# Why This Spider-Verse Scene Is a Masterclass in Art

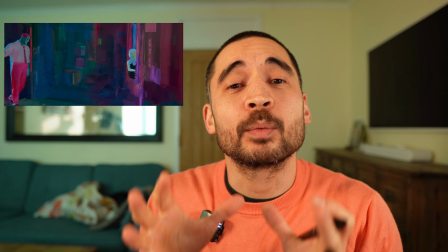Across the Spiderverse has crazy action, all these different worlds, but this scene where Gwen is talking to her dad is the one that stuck with me the most.
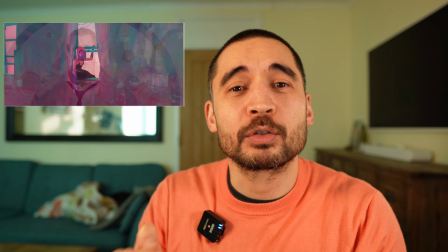A huge part of that, I think, is the visual artistry that was used to help create this scene. So let's take a look at it. It is going to show us all these art principles really, really, really clearly.
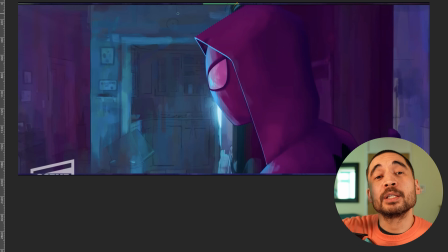Each moment of this scene is like a beautiful painting, but each of those paintings has a really clear storytelling purpose. And what I want to talk about is how boldly these artists have pursued that purpose and nothing else.
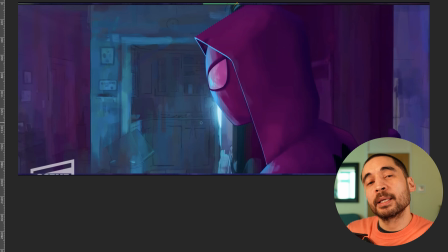It starts off pretty simple. She is sneaking in to the flat. There's no doubt here about what we need to focus on. What's the focal point of this scene? It's her. So they place a really strong light behind her face here to light it up.
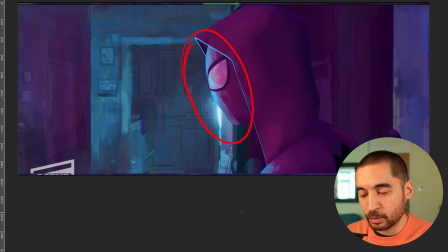So we get strong clarity, value contrast right here, and we don't get that anywhere else. So it's really clear where we're supposed to look. We get a kitchen. Look how nicely the kitchen is depicted.
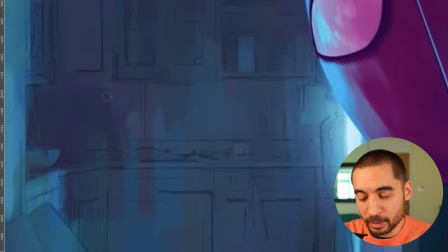It's really clear what it is, but look at how it's made really clear. This scene isn't about the kitchen, right?
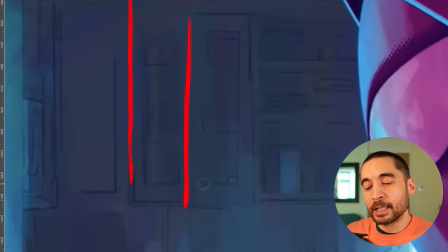It's about her. If you're learning to draw, you may experience this thing when you're drawing of insecurity. Like, how do I make this look like the thing and not look like a sort of mutant disaster? And so you start trying to really clarify and spell it out and put a line around everything.
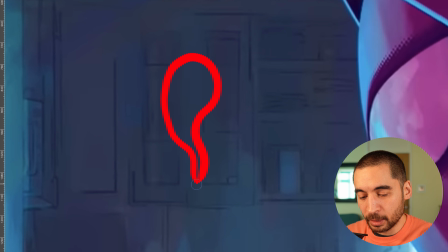But here you can see how many of these edges, how many of these lines can be lost in here, right? And we still can totally see what it is.
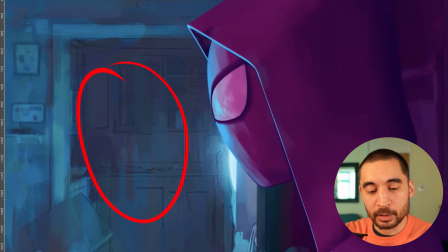But the point is, this scene is not about what's happening in here, so it doesn't all need to be really spelled out because that grabs too much attention.
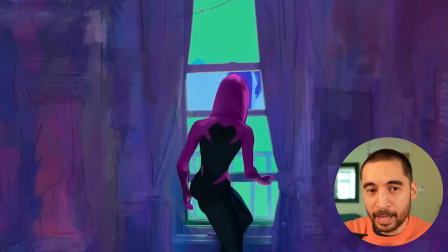All right, she goes to leave and, she's caught.
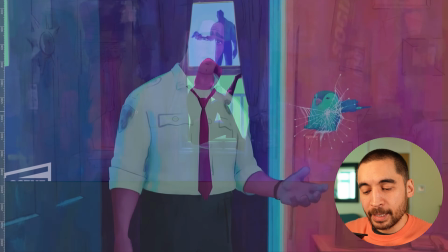He's woken up and she's kind of caught in the act. Is there any doubt, again, about where to look, what this moment is about?
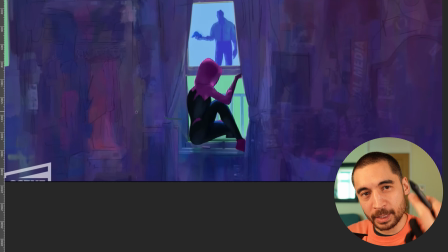There's this green light outside. They've set her strong silhouette against that, plus his reflection in the window. It's quite a strong value contrast, light and dark. So what is happening in here? Very low value contrast, really undefined drawings of things.
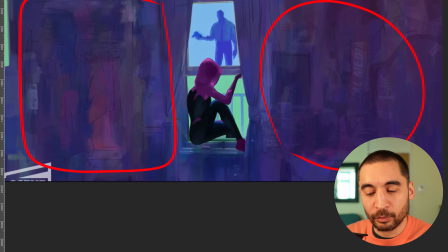They are giving a texture. They're giving the feeling of a lived-in home. That's their purpose. And they're also they're starting to give a feeling of the emotion. So we want to have a little bit of a focus on this cute little toy.
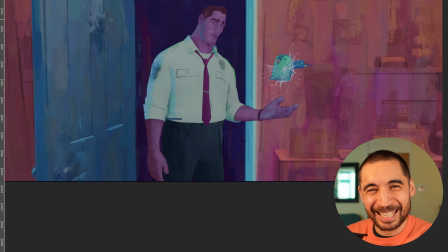We want to have a focus on him. So she's shot some webbing at it, like neutralizing the threat because she doesn't know what was behind her. It's just her dad with this cute little toy. He makes a joke. This is a huge moment. He says, "Can you leave the penguin alone?"
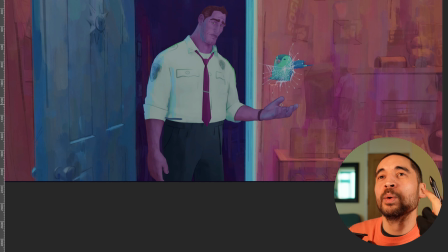Big moment because he's not coming in with all this anger that they left with last time they saw each other. There was all this resentment, there's all this anger, and he is trying an icebreaker. He's coming in peace right now.
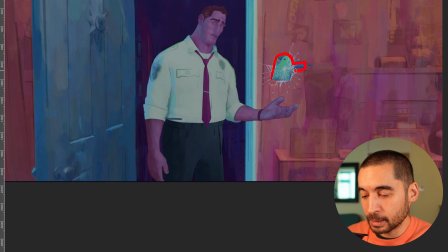So obviously we have a very nicely designed little thing here in terms of the shapes, right? It's not super duper complex in terms of its shape. And a lot of the shape is kind of matched, right, in the rest of these items.
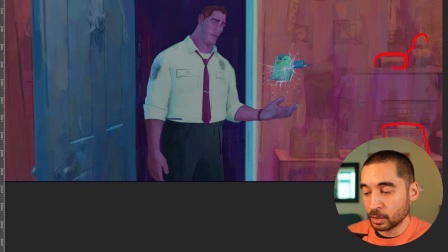These items are not the attention thing. They're not the thing that they want us to look at. These items then are just painted over with all the same color. The penguin then is blue-green and really stands out against that because it's like a secondary point of focus.
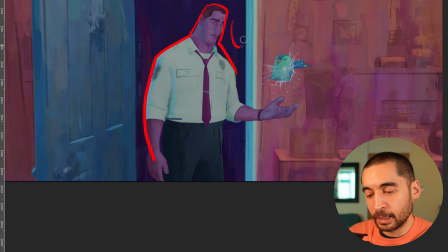And then there's him as a shape of relative light against the very dark behind him in the doorway. So there's a few things happening here, but notice how dialed back things are here so that we can focus on the thing that matters.
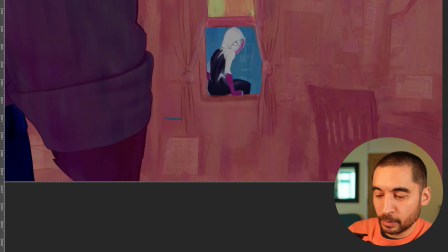Now, she's still going to leave and she's still upset.
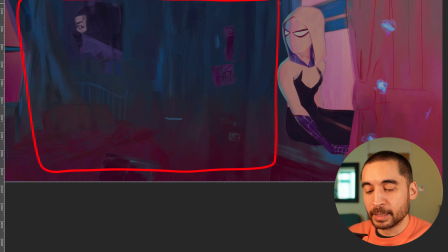Right now we have all this is just one mass of dark, cold color reflecting how she feels. And she's staring daggers at him. She doesn't like that joke.